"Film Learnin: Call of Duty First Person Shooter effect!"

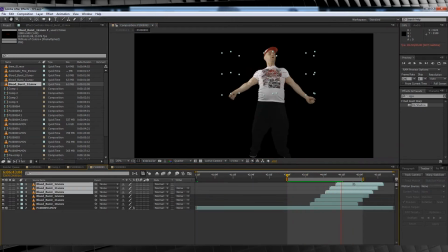step is to bloody up that shirt so your actor actually appears wounded after those blood hits disappear in order to do this we'll add a new adjustment
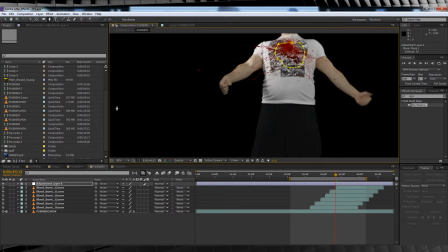layer draw a mask in the shape of some blood spatter and then from there we'll head up to effect color correction and add a tint changing that dull white to a bloody red. We'll then dial that Tinnemant to around 75% and feather that mask out to make it appear like it's soaking through the shirt.
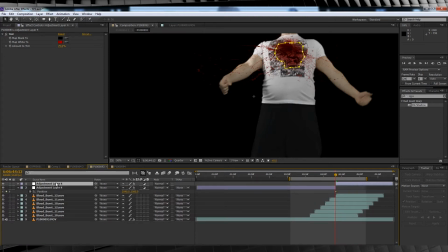Next let's scrub to the point of the first blood hit and trim the adjustment layer using the old CTRL SHIFT D and delete that excess, whoops, trimmed a little too much.
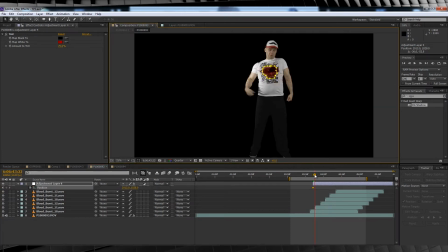From there we'll hit P and hit the stopwatch on position, going frame by frame to match your actors movements.
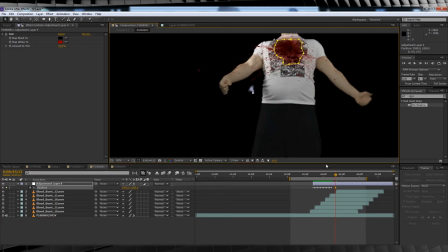I use the top of the comic on my shirt as a point of reference to keep the stain in place Once you're done turn on motion blur for the layer and the comp
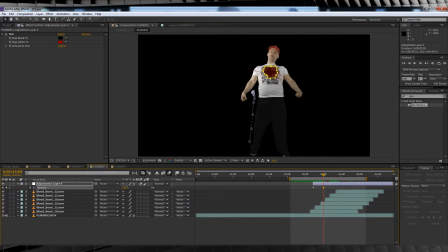We'll also hit T and keyframe the opacity to fade in over a few frames just so it looks like the
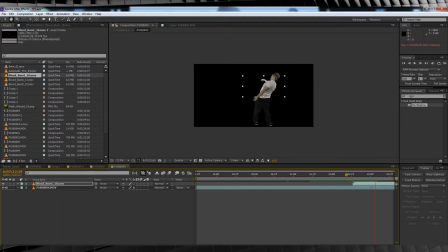blood's absorbing through the shirt Repeat these steps for all your bad guys Without it our bad guys time to break out dem guns
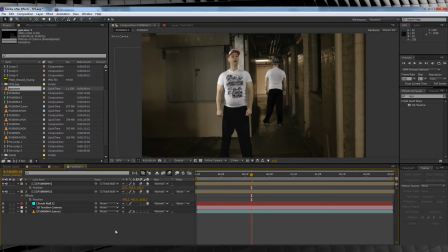Before we add the gun let's consolidate our background plate by right-clicking and pre comping all those assets I've already keyed my gun footage so it's time to drop it on in and scale it down if you need to
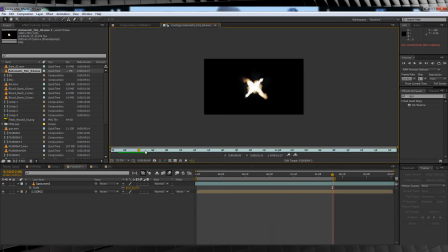I've already synced my gun's motion up with the actors so let's add our muzzle flushes Same one as last week y'all We'll drop it into the comp and then we'll sync
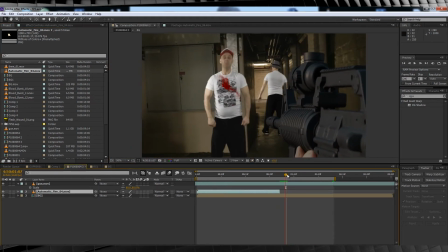it up with the first blood hit and scale it up to the right size
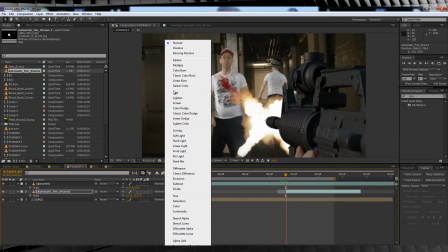I'll also change the transfer mode to add to give it a little bit more oomph Next just like last
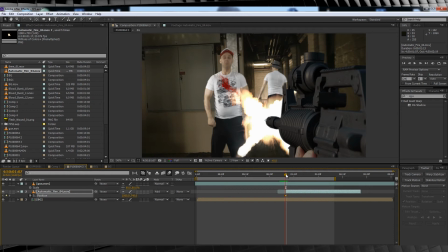week we'll hit the stopwatch on position and then go frame by frame to marry that flash up with the barrel of the gun.
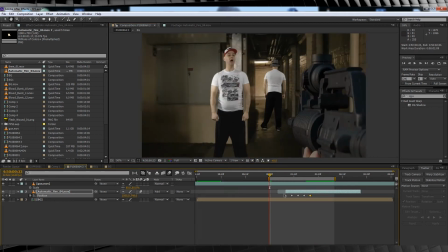Now that that's done, we'll add our shells ejecting.
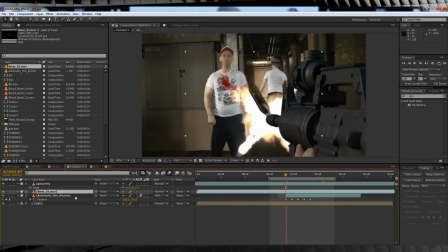Unlike last week, I'm going to solo the layer of the round and then use the rotation controls to make sure they're firing at the right angle. I kind of forgot that step. Since we have no opening on this weapon, I'm going to eject them off screen.
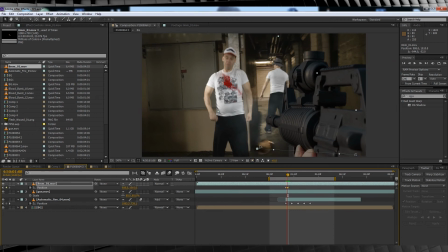You know, sort of close to the corner. Hit P on the stopwatch and add a keyframe at the point of the gun and then add another one or two to take that shell off screen. You can space them out if you need to depending on the look you're going for.
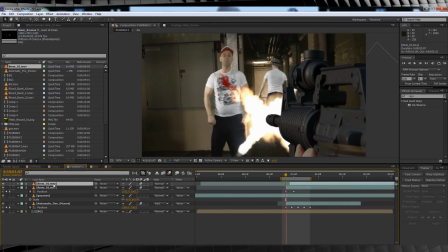Once done, duplicate the shell layer and since we keyframed each muzzle flash it makes it easy to match it up with the shape layers like so.
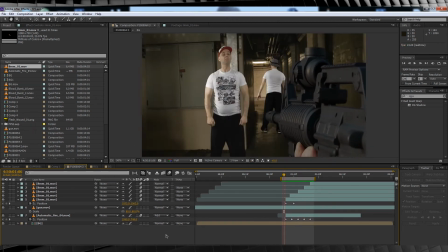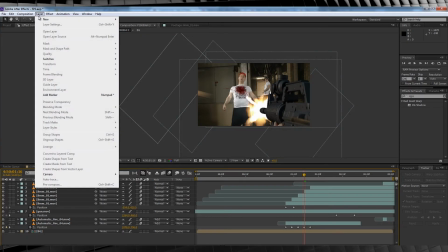Ok last step, let's add some light fall off to the weapon during the muzzle flash.
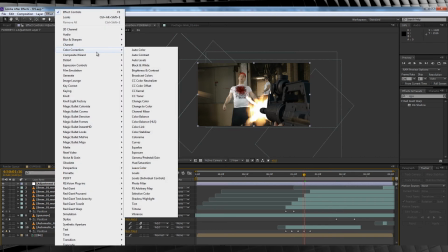Add a new adjustment layer, then head up to Effect, Color Correction and click Exposure.
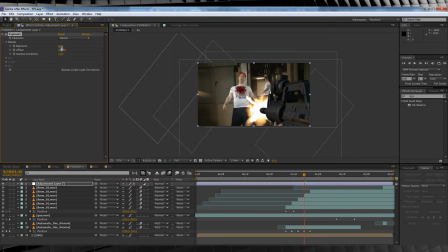Crank it up until it blows out the image a little. Mine was about 1.35.
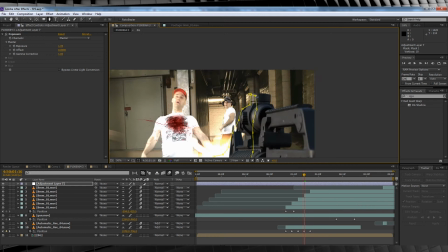Then grab the pen tool and draw a rough mask around the gun and feather it out around 25px.
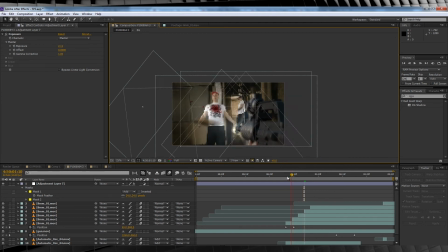Scrub to the point of the first shot and trim the excess of the adjustment layer.
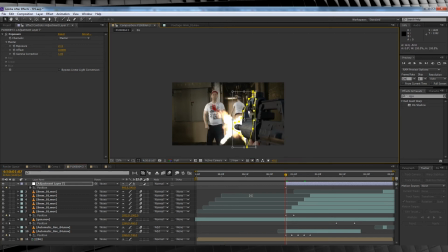Hit P on the keyboard and hit the stopwatch on position and animate the adjustment layer based on the movements of the gun. Hit T on the keyboard and hit the stopwatch on opacity going frame by frame and cranking that opacity up to 100 when the flash is on screen and then back down to 0 when it's not.
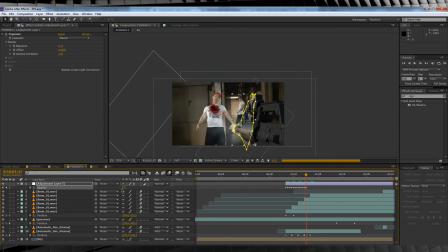I ended up adding two zero keyframes to every 100% frame. Follow along with all that jazz and you get something like this.
Hey, that's a nice gun. Go! I've only got two days to return!
So that's a Call of Duty style FPS effect. Once you get all of your elements shot, it's really pretty damn simple to comp together, especially if you shoot those actors in camera. Now don't forget to tune in next week as we'll be tackling some Pokemon reveal effects. You can make it even easier by hitting that subscribe button. You won't even have to search, it's a no brainer. And while you're there you can hit those like and share buttons and that would be super awesome. We just topped 700 subs guys and I appreciate all your support and comments. And as always, keep learning!